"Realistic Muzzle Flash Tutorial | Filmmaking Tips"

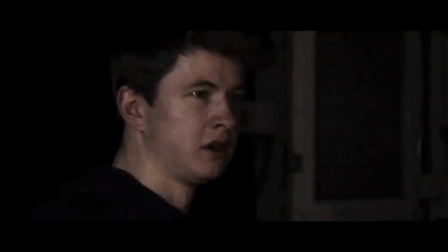0:08 Hi everyone, today I'm going to show you how to use a few different effects in order to generate a more realistic looking muzzle flash.
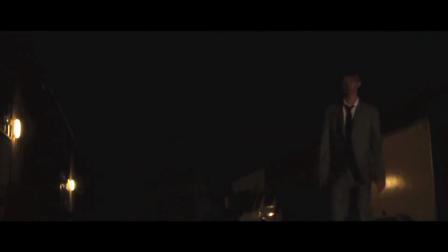0:15 Although I used Adobe After Effects, you can use other editing software provided they have blending mode capabilities.
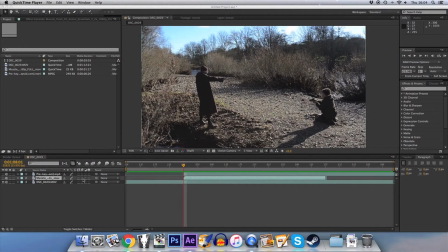0:25 Okay, so I'm here in After Effects. I've set up a composition with this shot from our recent short film The Little Things, in which the character on the left shoots the character on the right. So dead simple. The very first thing you need, the most obvious thing, is the muzzle flash itself, which I just downloaded from YouTube.
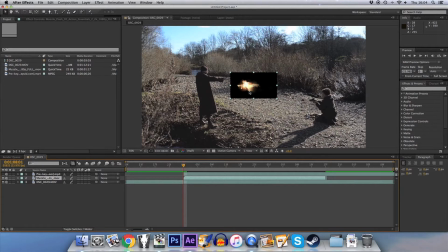0:44 There are plenty of these available, so just use a YouTube converter and you should find the particular source of muzzle flash you're looking for.
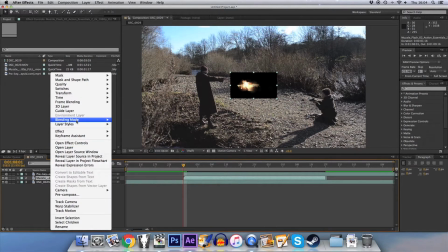0:53 Now obviously you notice that black background there. You want to change the blending mode to screen or add or some such that you get rid of that.
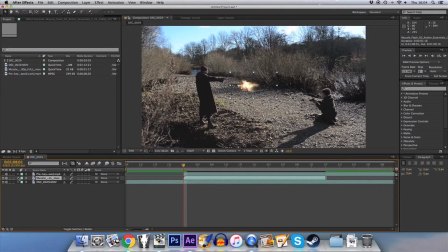1:01 That lowers the opacity a bit as well. Now one of the most common mistakes that has been highlighted to me is that people make the muzzle flashes way too big for the gun,
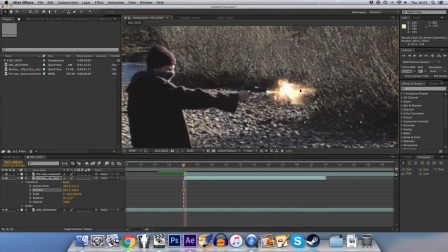1:15 which sort of is a stylistic choice, but in the case of this particular film we were going for a much more realistic output, so we want to maybe make the scale a bit smaller such that it is bigger than the gun itself but not drastically so.
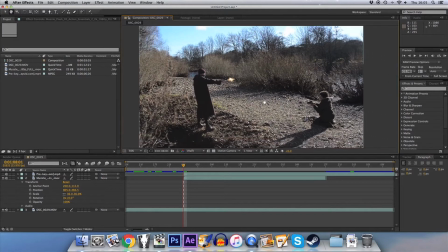1:35 Something like that, so you can tell.
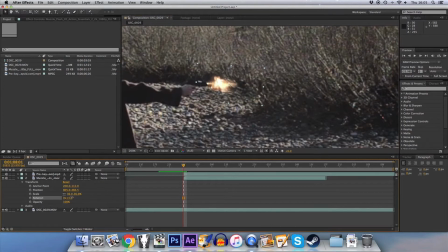1:37 And then of course you can also play around with the rotation settings and position to match it to where the gun comes out.
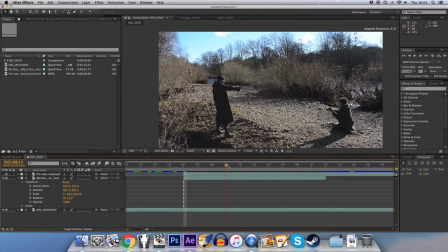1:46 Now already there you've got a pretty solid effect that would do for most things, but we want to add a little bit more to that.
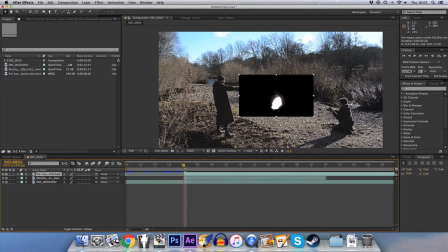1:55 The next thing I've added in mine is a smoke effect, and again this was something I downloaded from YouTube. It's all that sort of footage you can get for free just using converters on there.
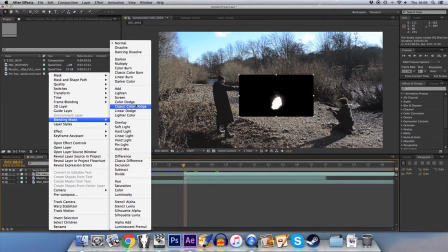2:09 So we're going to do the same thing again there and just change the blending mode to screen
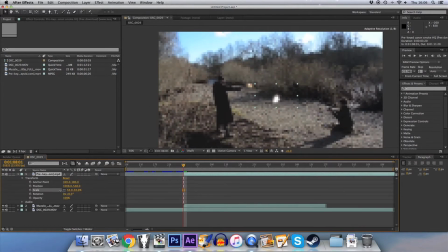2:15 and lower the scale and put it there. Now for this we're also going to lower the opacity quite a bit, maybe reduce the scale a bit more and the rotation to match it a bit. We'll see how that's looking there.
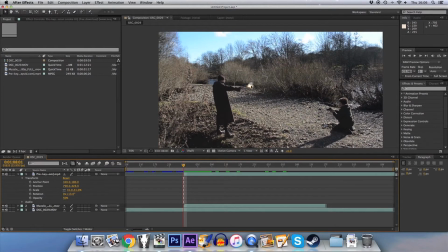2:33 So you see there that maybe if we move it a little bit over so it's more like it's coming out the barrel of the gun,
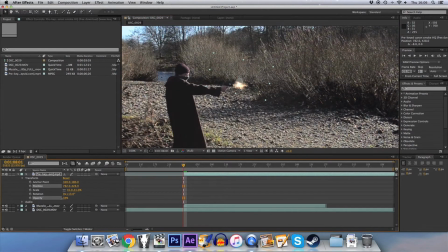2:40 and maybe drop the opacity a little bit more. So yeah, you're getting that little bit of smoke, just makes the effect look a little bit more real. What you can do then, and if I was doing this for the actual film, I would then motion track this to the background.
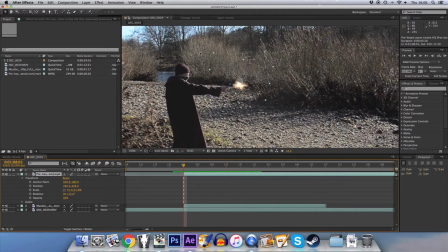2:59 This background might prove a little bit tricky because it's so noisy with all the different branches there, but really if you just find a point to latch onto, like that one there, maybe motion track the background,
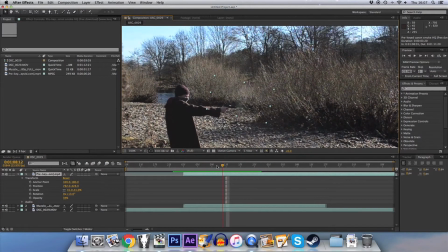3:12 perhaps not there because they're moving a bit in the wind, maybe one of the trees in the background, perhaps motion track that, apply the data to this smoke layer so that the smoke looks like it's actually in the environment.
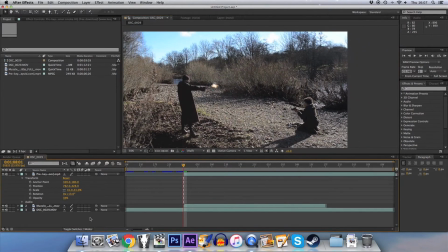3:27 For the purposes of this though, that doesn't actually look too bad, but maybe if you were going for the proper film, maybe just motion track it just to make it look a little bit more like it's actually happening there. As well, one of the things you can do then is make that look like it's actually emitting light.
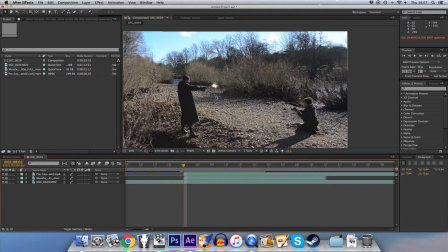3:45 This is perhaps more applicable to darker shots here. That's actually probably not that bad, but I'll show you what we do anyway.
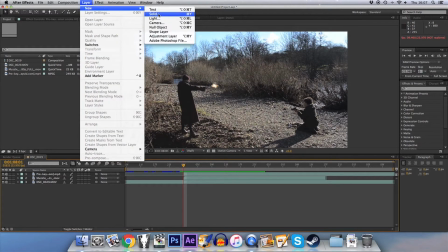3:53 So if we create a new solid layer
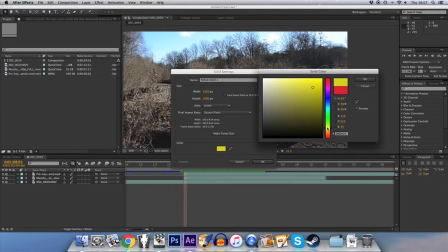3:56 and we make the colour sort of very bright yellowish, I think would work.
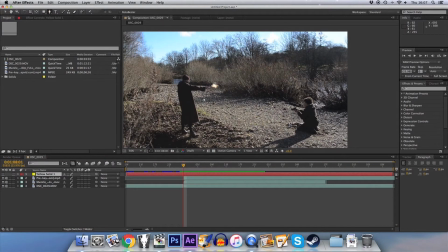4:03 We'll turn that off for now, and we'll use the pen tool to create a mask
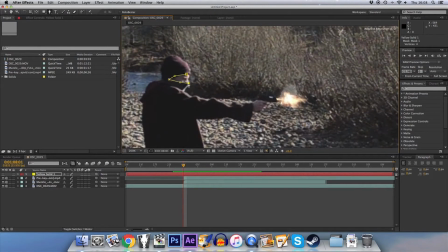4:10 around our actor's face there, so that it looks like the muzzle is lighting up the face.